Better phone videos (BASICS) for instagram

The first thing you're going to want to do is lock your exposure. The reason that you want to do this is that your phone will kind of automatically adjust the exposure, make the entirety of the video brighter or darker as the light in the scene changes.
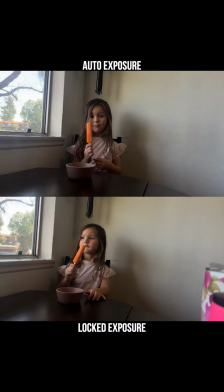13s
So if you move by a window and the scene gets brighter, the whole image gets darker. And this leads to what's called exposure shift.
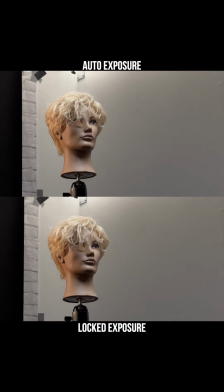20s
Now, the reason you don't want exposure shift and you want a locked exposure is that it simply doesn't look professional. If you look at any professionally recorded video, whether it's cinema or a commercial or just you hire a professional videographer, you will never see exposure shift. So we don't want to do it either. The way you're going to lock your exposure, at least with the iPhone, is to simply long press on the thing you want to take a video of.
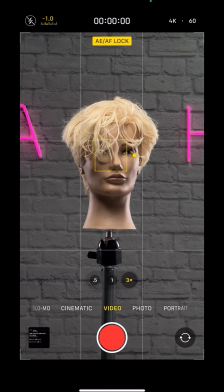41s
If you hold your finger on your subject, then you're eventually going to get a small little text on the top that says AEAF lock. What this means is auto exposure, autofocus lock. And if you do this, your exposure will not shift while you're recording, which will make your footage just look a little bit more professional. Once your exposure is locked, the next thing you'll want to do is lower your exposure.
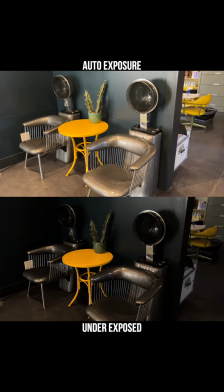61s
What this is going to do, generally speaking, is to tell the camera that the brightest details in the scene are more important than the darkest details.
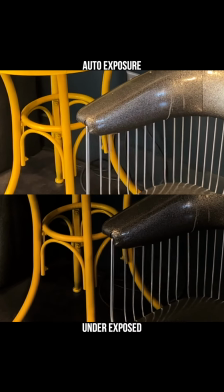69s
You will lose some detail in some dark shadowed areas, but the trade-off is you'll get much sharper,
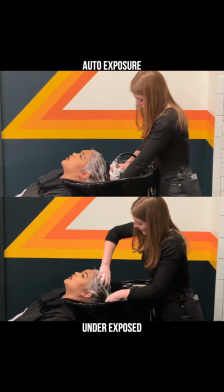74s
cleaner footage, more vibrant colors, and overall just a more professional look.
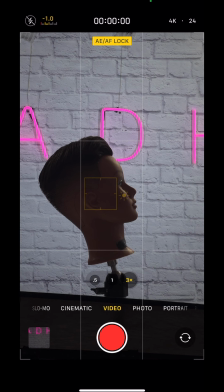78s
If you find that your model's hair or skin is too dark when you do this, then you just figured out exactly when it's time to buy a light or find better light.
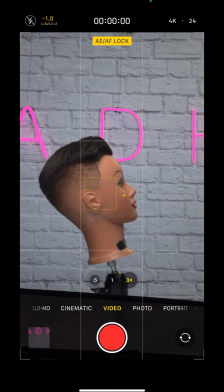86s
You want to have more light on your subject than on your background in a case like that.
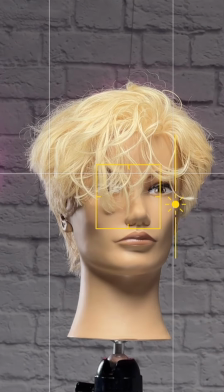89s
The way you're going to lower your exposure is by simply sliding down the sun that pops up next to the auto exposure lock box.
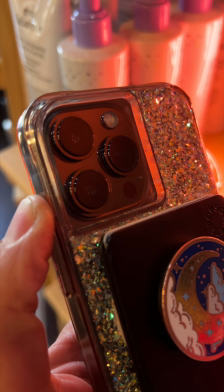97s
You may have noticed that most phones these days have multiple lenses on them. You're going to want to use all of them. You see, these lenses offer different perspectives on the subject you're recording. You'll find that with the wider lenses, you're going to get a much more dramatic look to what you're doing.
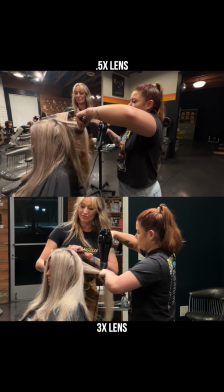111s
Features are going to be stretched. It's going to make small spaces feel vast and huge, to where tighter lenses are going to isolate your subject more.
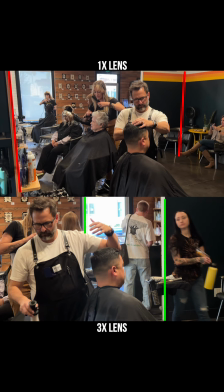119s
And they're going to allow for things like straighter lines, less distortion, more accurate bodily proportions.
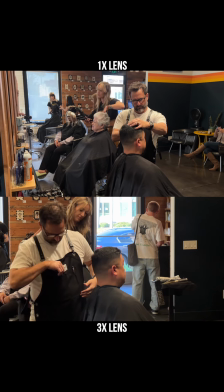126s
Generally speaking, try all the lenses, switch them up. Don't just stick with the standard lens. Even if it means recording the same shot with a few different lenses and then deciding later which one you like the best. Get to know them, cycle through them, and let the different lenses help to paint the picture you're creating with your video.
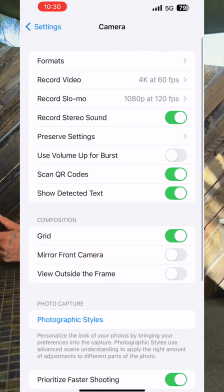141s
If you go into your phone settings, you'll find that you can change your frame rate between 24, 30, and 60 frames per second. What this means is how many still images are played back or recorded into the video per second. When you're playing the footage back on your phone, you'll find that the more frames per second, the smoother the footage looks. However, Instagram cannot display 60 frames per second,
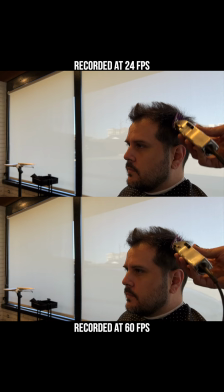162s
and so anything recorded in 60 FPS and uploaded to Instagram will show no benefit. It won't look any different than recording in 24 or 30. However, when you will see the difference is if you're going to slow your footage down.
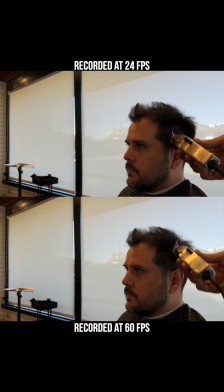175s
When you're going to put something in slow motion and you record it in 60 frames per second, it'll look very smooth, to where 24 or 30 might look a little more choppy. Now, the reason you probably don't want to always shoot in 60 frames per second is that the files are much bigger. This can lead to running out of storage on your phone, and it can also lead to glitchier uploads. So generally speaking, if you're playing your footage back at regular speed, just shoot in 24 or 30. If you're planning on playing your footage back in slow motion, shoot in 60 frames per second. You may have noticed while you were investigating your frame rates that you can also select different resolutions. This is 1080 and 4K. If you've ever shopped for a TV, then you probably know that 4K is better. But Instagram cannot display 4K. What Instagram displays is 1080. So this empty cup here, this is Instagram waiting for an upload. This full cup, this is 1080. And the water inside is detail in your video. When you put a 1080 video on Instagram, it's just enough. However, this cup is 4K. It has way more detail than what Instagram can handle. So when you upload a 4K video to Instagram, some of the detail is lost. And in the end, it looks like 1080. Now that doesn't mean that you never want to shoot in 4K. You see, if you get a shot, maybe you want to crop something out, what you're essentially doing then with your footage, and this is 1080, is you're going to crop out some information.